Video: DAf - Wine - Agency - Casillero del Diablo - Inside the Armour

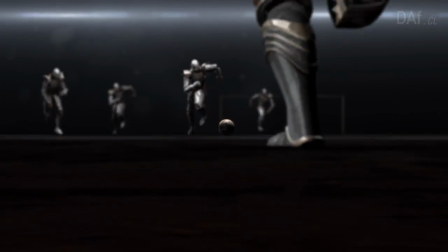8s
Some things were just meant to be. When global sporting giant Manchester United invited Conchi y Toro to form a corporate partnership,
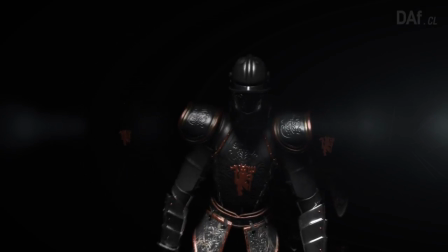17s
DAF was also added to the mix to develop a viral audio visual piece for the vineyard's flagship brand, Castellar del Diablo.
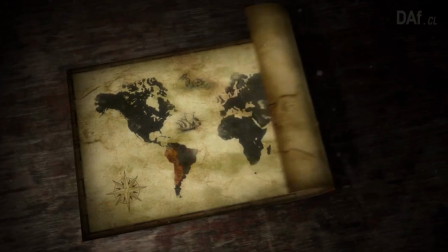26s
As it would turn out, the video rolled into something larger than we had all imagined,
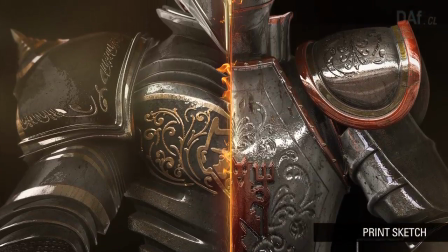31s
a global campaign across multiple media, including print and TV, complete with a teaser and a launch phase.
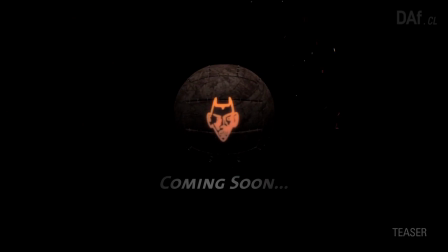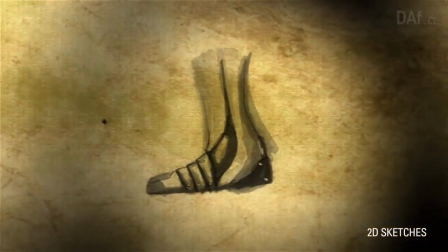47s
In the beginning, two main concepts were born based on the partnership. First, we wanted to embody the weight of putting on the United jersey.
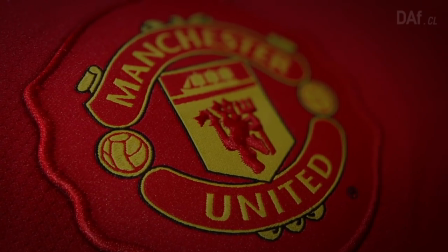55s
Concentrating on the gothic similarities between Casiero's typography and United's crest,
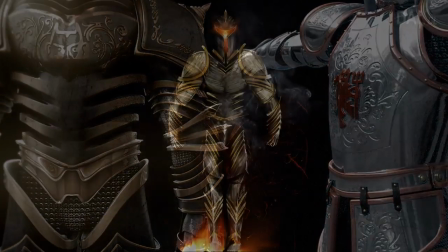60s
our design team soldered together each brand's identity into powerful medieval suits of armor.
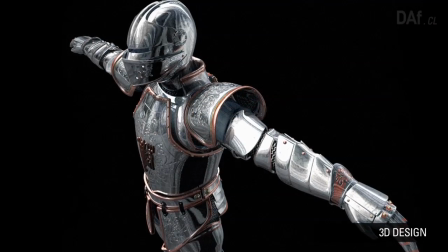67s
Wearing the armor, like the Red Devil jersey, represents the honor and tradition both assumed by joining together.
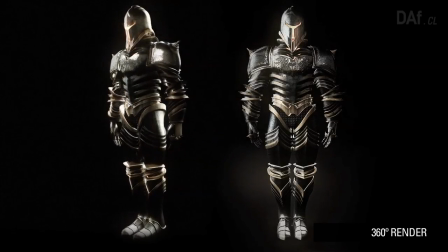75s
Our visual effects department hammered the sketches of the armor into form.
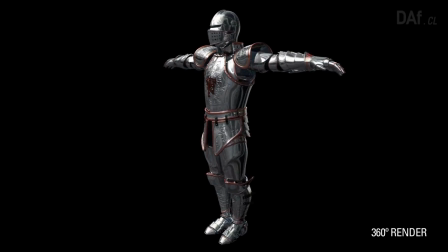79s
Once the respective suits were ready, we crafted a world for them to inhabit.
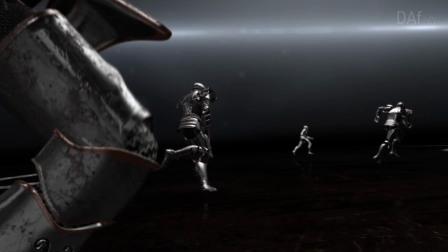85s
A modern and unearthly environment provides a counterpoint to the relic-like characters.
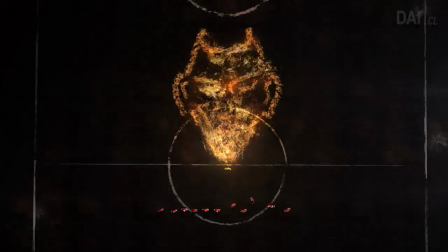90s
Fire and flashes of light from the atmosphere bring intensity and spectacle to the scene.
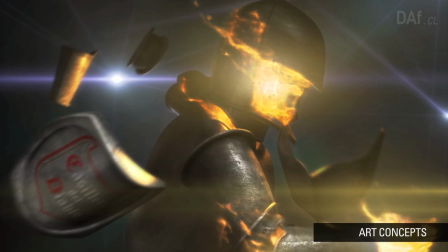100s
The second concept focuses on the scale and exclamation of the alliance between the global brands.
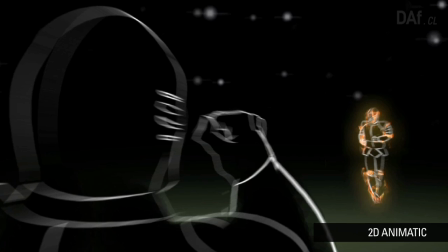107s
Storyboards were armed to show two neo-gothic squads charging forward, the massive weight of their armor hurling towards a common ground.
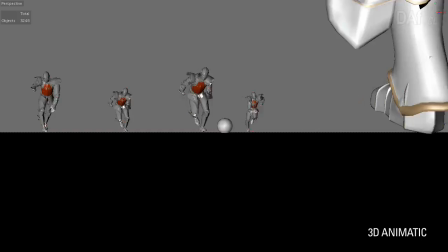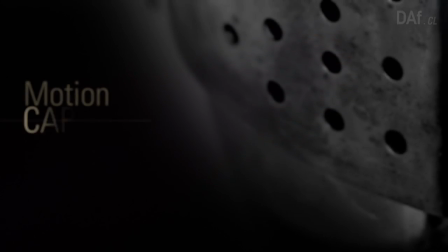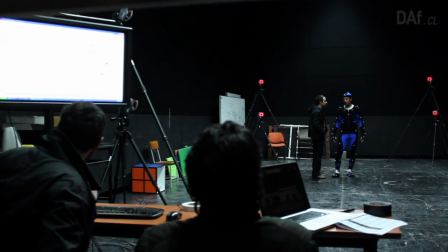125s
Even though they donned full suits of armor, we wanted our characters to move like football players, and not robots or monsters.
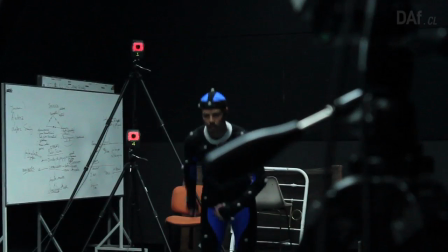132s
We used motion capture to reproduce the fluid and athletic grace of the sport in the player's actions with the highest level of realism.
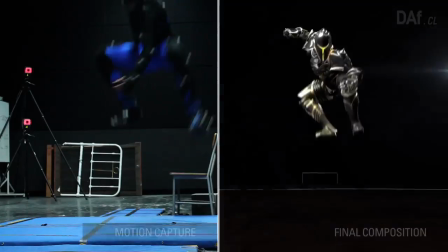141s
Actors were cast to give a bulkier form to the Diablos team and a more football-like agility to United's Red Devils.
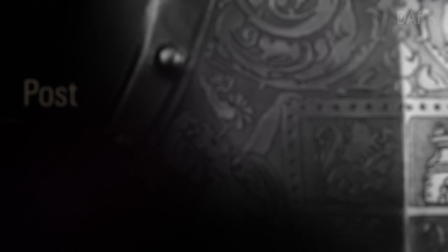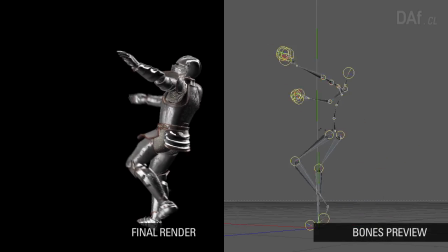154s
In post-production, we put the finishing touches on the armor, applying the motion capture and impressive reflections off the metal surfaces.
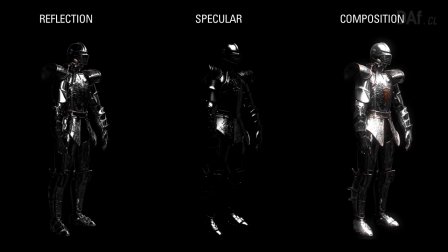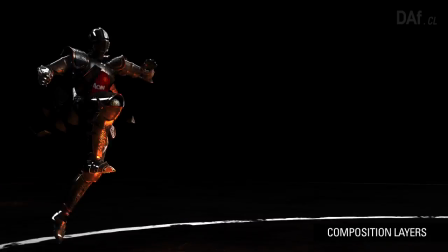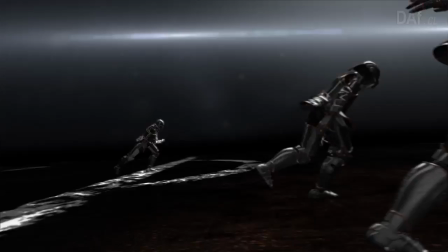176s
Despite inhabiting the two very different worlds of wine and football, United's Red Devils and Casio del Diablo really are a nice match.
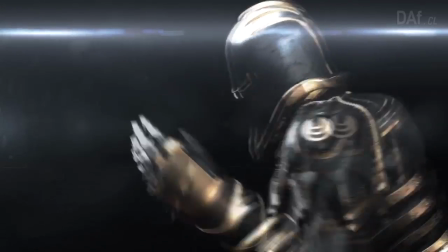185s
At DAF, we came together ourselves across disciplines to capture the muscle of this union,
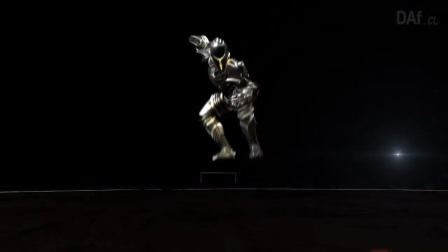191s
drawing on all of our in-house capabilities from concepting to design and post-production.
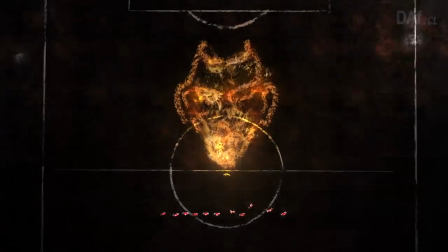197s
It all started with something meant to be, and it ends with two legends standing side by side, designed to be United.